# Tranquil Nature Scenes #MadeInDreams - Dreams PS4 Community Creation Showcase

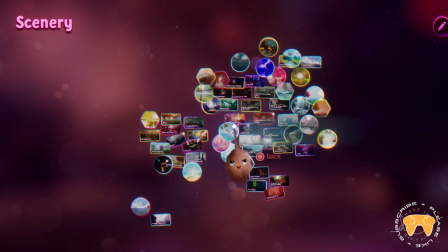(0:00)
What's up guys, welcome to another Left Stick Right Stick Dreams showcase. In this video we go through 10 beautiful nature themed scenes.
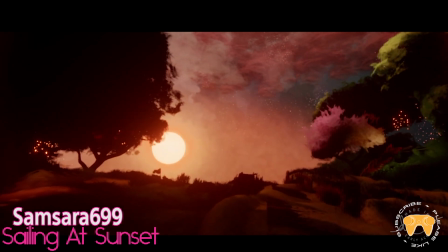(0:07)
And so don't forget to click that like button if you want to see more showcases like this.
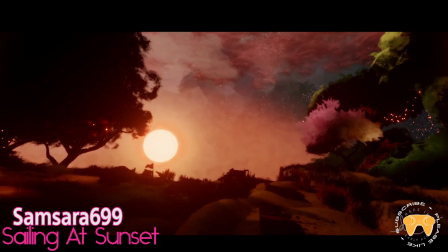(0:10)
And I will start off with Sailing at Sunset by Samsara699.
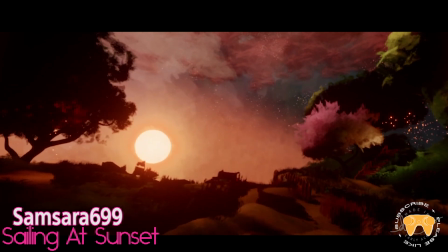(0:16)
This was a beautiful sort of animation cutscene.
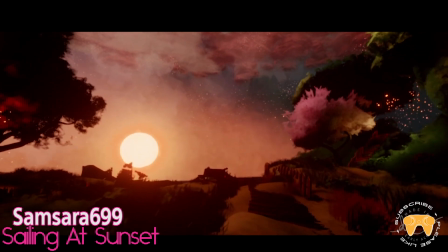(0:20)
We slowly walked through this countryside sort of scene towards the seaside,
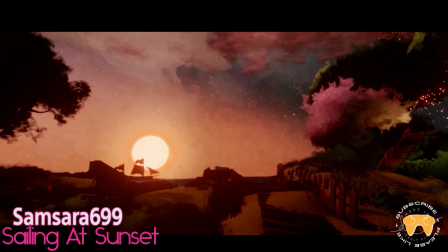(0:26)
and we see the sun actually set, so the actual movement of the sun coming down, and there's a boat in the distance actually sailing across out to sea.
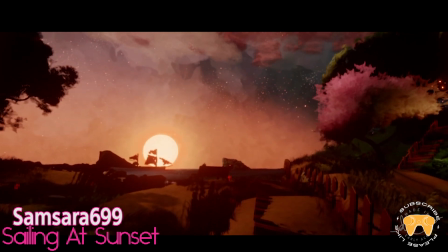(0:34)
So this is very, very beautiful. It was quite slow, and it really encapsulates the feeling of sunset, whole slowness of everything.
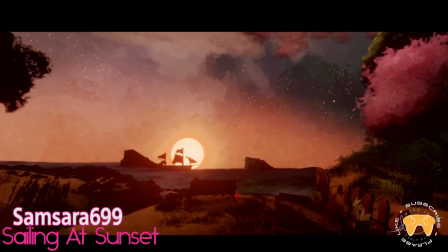(0:43)
I would say maybe the camera seemed a little too wobbly left and right. That's just a minor complaint for me, but the lighting was great,
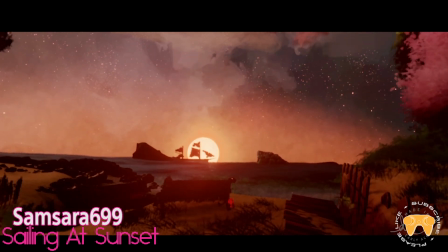(0:52)
and the whole animation really sort of somewhat tells a story, which is very nice, without any words or anything.
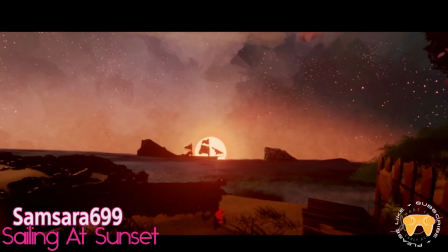(0:58)
It's just great sort of setting a scene, telling a story,
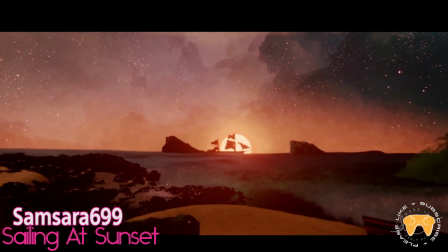(1:02)
and there's a sort of perfect level of detail for what this scene actually goes through.
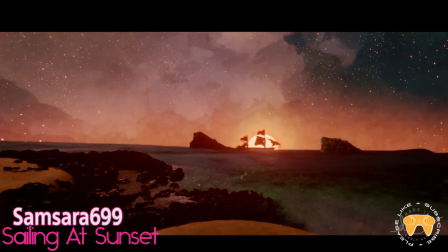(1:08)
The water looks very nice, the detail on the side and the countryside with all the grass and the hills and trees,
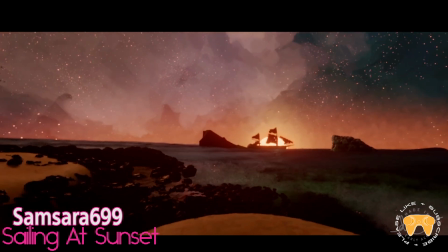(1:13)
and probably the actual sky looks a bit surreal, but still this is a very,
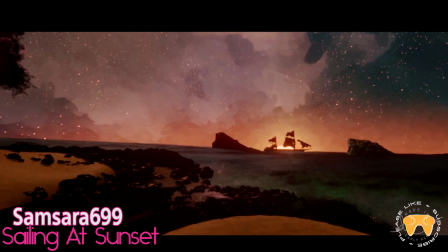(1:19)
very beautiful scenery, and sound effects and the music sort of add a feeling of epicness.
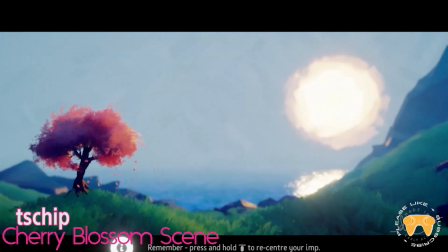(1:27)
Next up is Cherry Blossom Scene by tschip. This similarly also had some animation, but obviously a lot less.
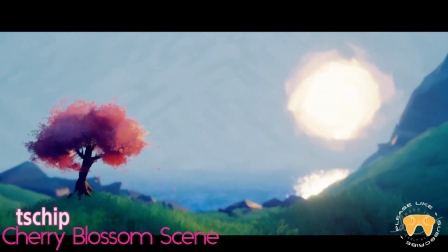(1:34)
Basically we just slowly pan towards the actual cherry blossom tree.
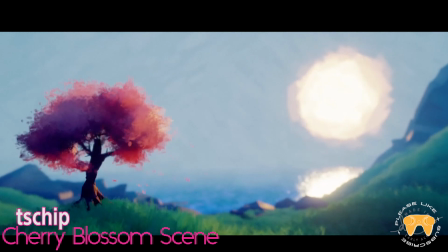(1:39)
It's a lone tree in this background, but the whole thing actually looks very tranquil and beautiful.
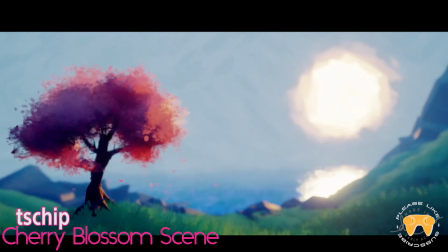(1:47)
I think the sun may be slightly a bit too big, but it still somewhat fits in with the composition of this sort of scene, and I feel like I actually prefer the look of this whole scene close up rather than further away.
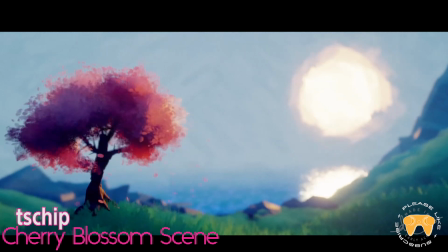(1:59)
It just looks so peaceful in there, and I sort of the blowing, the wind effects really match up together, and it's quite beautiful and tranquil. It's got nice sound effects if you can listen to it properly. Next up we have Spring Countryside Scene by GentlemanTom.
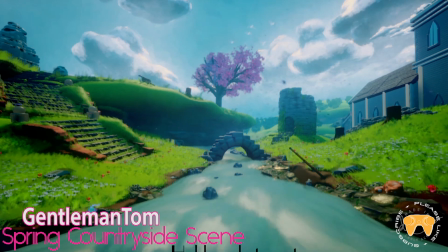(2:16)
This actually looks very detailed in this scene. There seems to be lots going on. Although I've been to lots of countryside, and this scene doesn't feel all too realistic, to be honest, but in sort of the layout, but never mind that. I love all the small details in there.
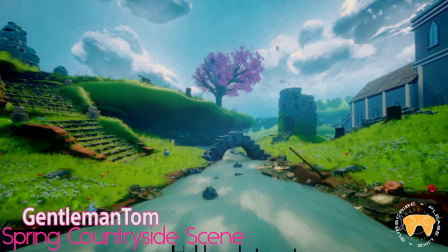(2:33)
There's like a little bird, there's a duck, there's also a cat there, there's some birds flying around, there's also petals flowing off the tree. Lots to actually look at, and sound effects just work perfectly. They just fit exactly like what you'd expect in the countryside, I guess.
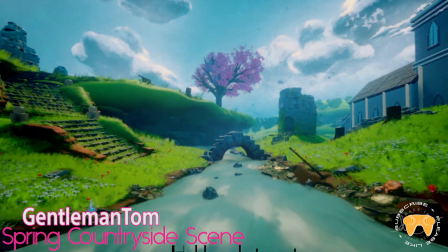(2:49)
I think one little disappointment is that the birds, ducks move, etc. There's the bird by the river, the duck actually walked around and quacked. Its motion of the butterflies, the cat itself didn't move, but the dynamicism really keeps you interested.
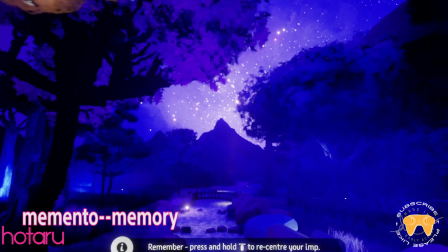(3:05)
So a great scene. Next up we have Hotaru by memento-memory.
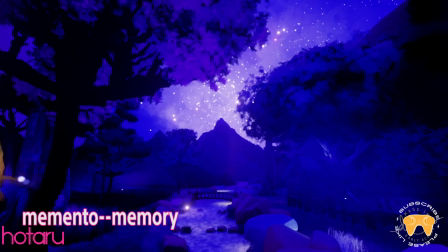(3:10)
I was a little annoyed actually at the beginning where you could actually move your imp isn't hidden away, which is a bit of a shame, but actually the scene itself looks very good. The sound effects of the bugs and the water fit very perfectly to this sort of nighttime scenery. I don't really know how realistic it is that you can see so much of the sky
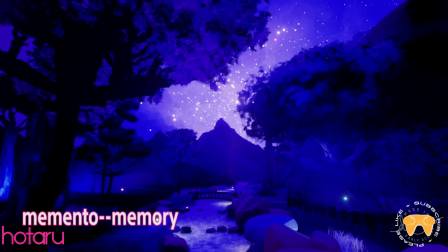(3:31)
like the way you see it in this scene, but it really fits and it looks very mesmerizing. And nature scenes don't always have to be all green and stuff. You can have this whole sort of nighttime bluish hue, which is great. And there's also very minimal movement in this level.
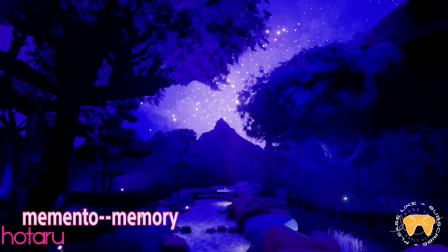(3:48)
It's just the river streaming pretty much, and a few slow motions of the tree leaves, but those slow movements really make the scene feel alive.
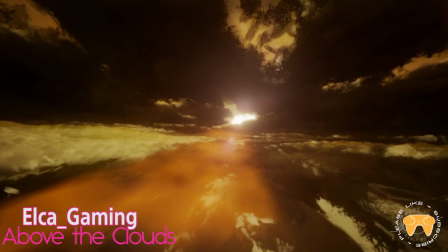(3:56)
Next we have Above the Clouds by Elka Gaming. Now this sort of level had a more stylized soundtrack, and it was somewhat fitting.
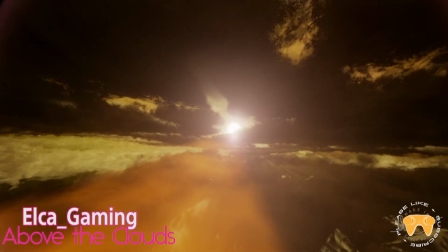(4:03)
It sort of made it feel more like a journey rather than you're just experiencing a scene.